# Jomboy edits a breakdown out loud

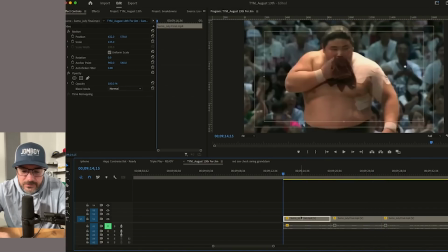Oh, no. That's gross. Okay. So this guy,
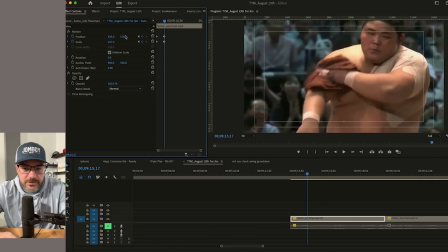he's going to wipe his arm.
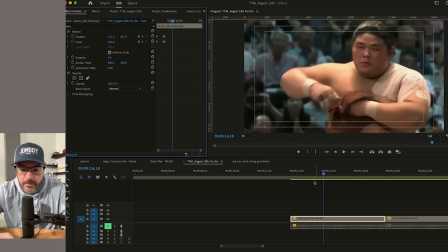Wipes his arm. Wipes his armpit.
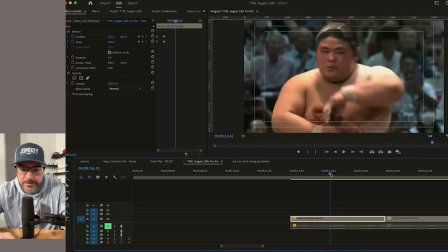Oh, he does flip the towel to the other side.
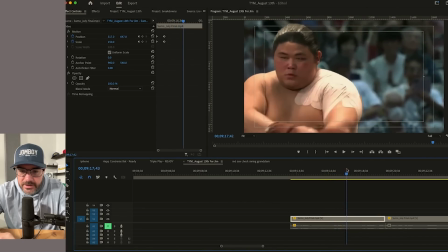So now both sides, armpit, arm, face.
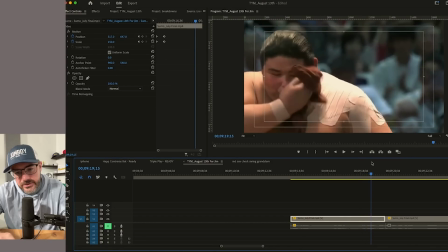That's disappointing. Ew, face with a little bit of mouth at the end.
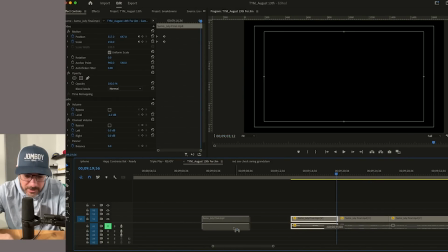I think I'm just going to play that whole clip in slow-mo, like 50%.
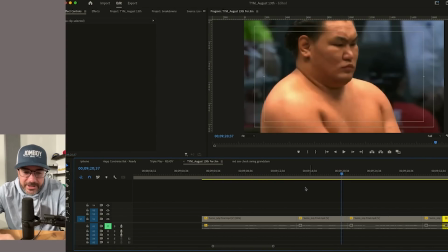Might even have to go through it. Meanwhile, his competitor is throwing salt
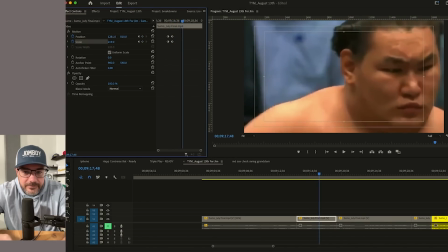and looking menacing as fuck, while the other dude wipes himself with his own sweat.
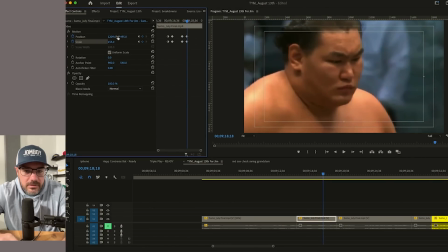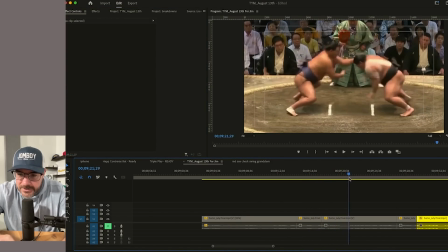Okay. What happens here? Oh, dude on the left doesn't even really get set.
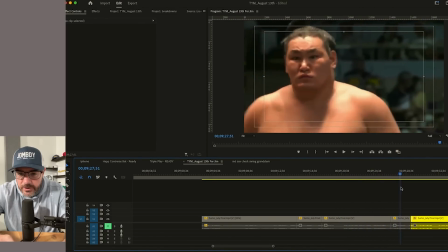Oh, the shit. That was quick. I might show it in full speed. Oh, and look at his face.
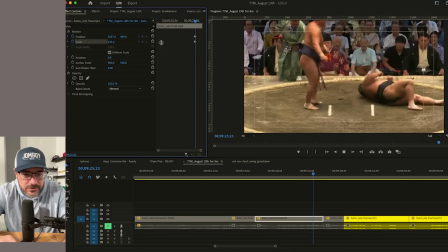Drops him. This transition's weird. Drops him and then about turn.
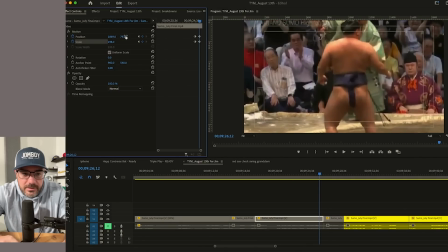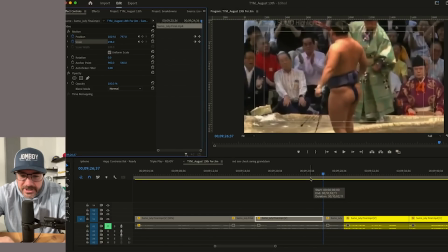See, that turn is way better now that I put him in the same spot. Now your eye, boom. You're there. You're looking at his head. You're looking at his head right here where the cursor is, and then he's staring at you. I can even raise him a little bit.
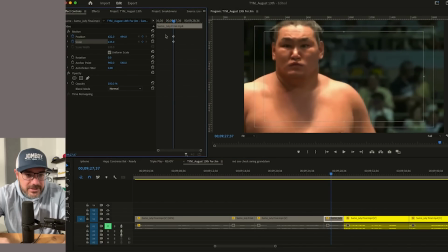This guy's menacing.
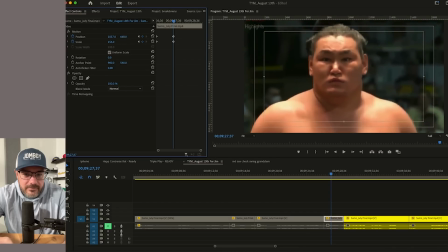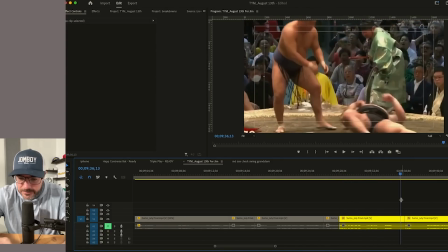You like that? All right, let's see what he did. Sumo's cool.
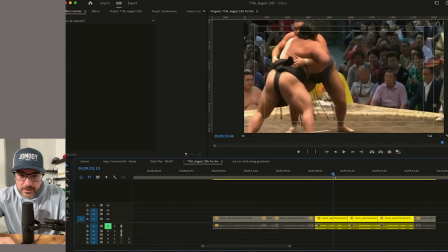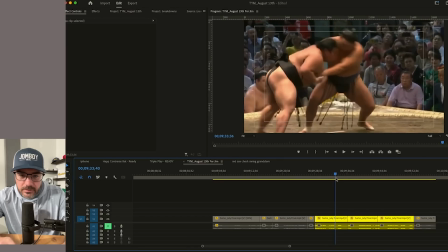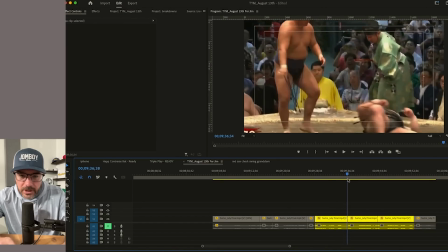Oh, I think I see what he did.
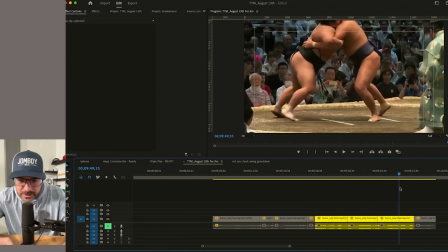I think this angle is going to show it the best.
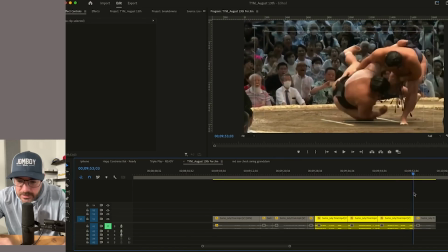No.
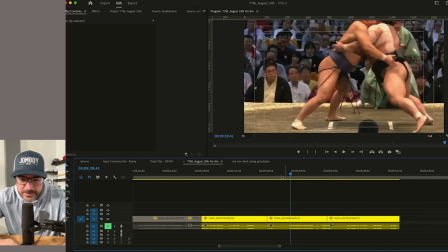This angle show it the best? So what he did is...
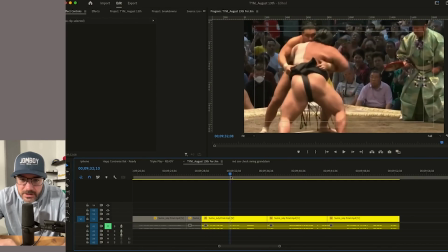maybe this angle. All right. He's fully latched.
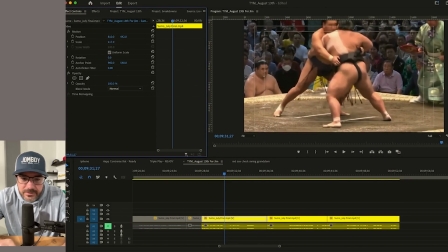Show this.
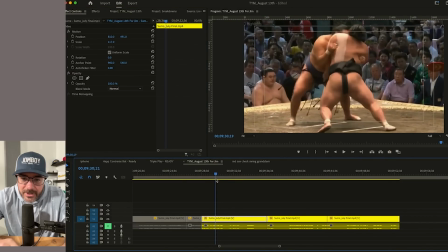He's going up top, and then he's fully... black belt guy tries to put his arm below. Now he's fully latched with the right hand.
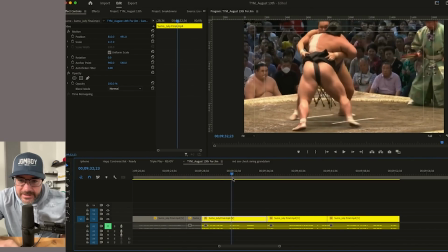And he acts with that left like he's going to go down and latch the belt.
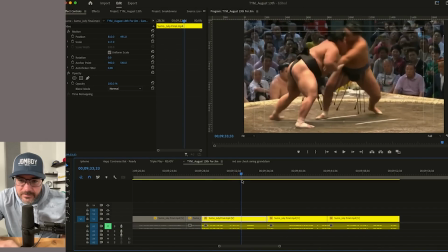So other dude drops his arm. He loosens his grip on the left to go protect that. Like, I don't want to get double grabbed. And at that point, our guy just, like, fake out.
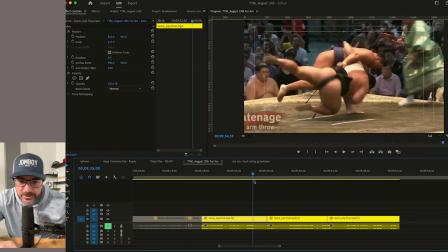I'm not grabbing you with the left. Totally releases and throws him down.
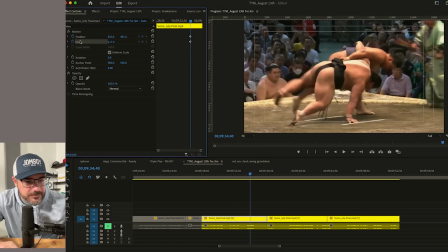I don't want that graphic to come on screen. Looks messy.
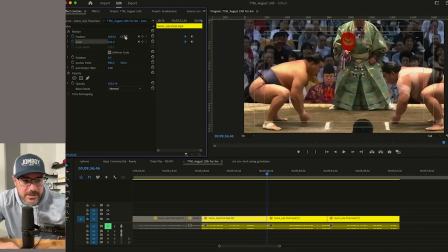Easy peasy.
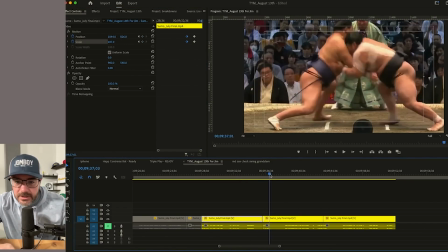Hold on then. Let's see it again.
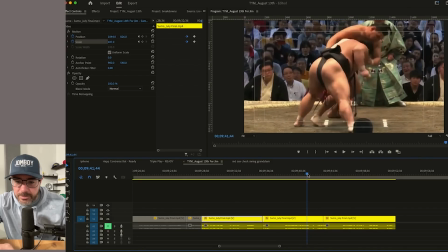Oh, he pulls him and he straightens his right foot.
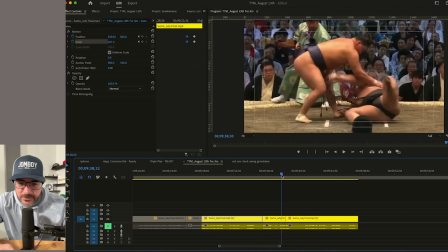And then uses that right foot to twist him. Dude got demolished.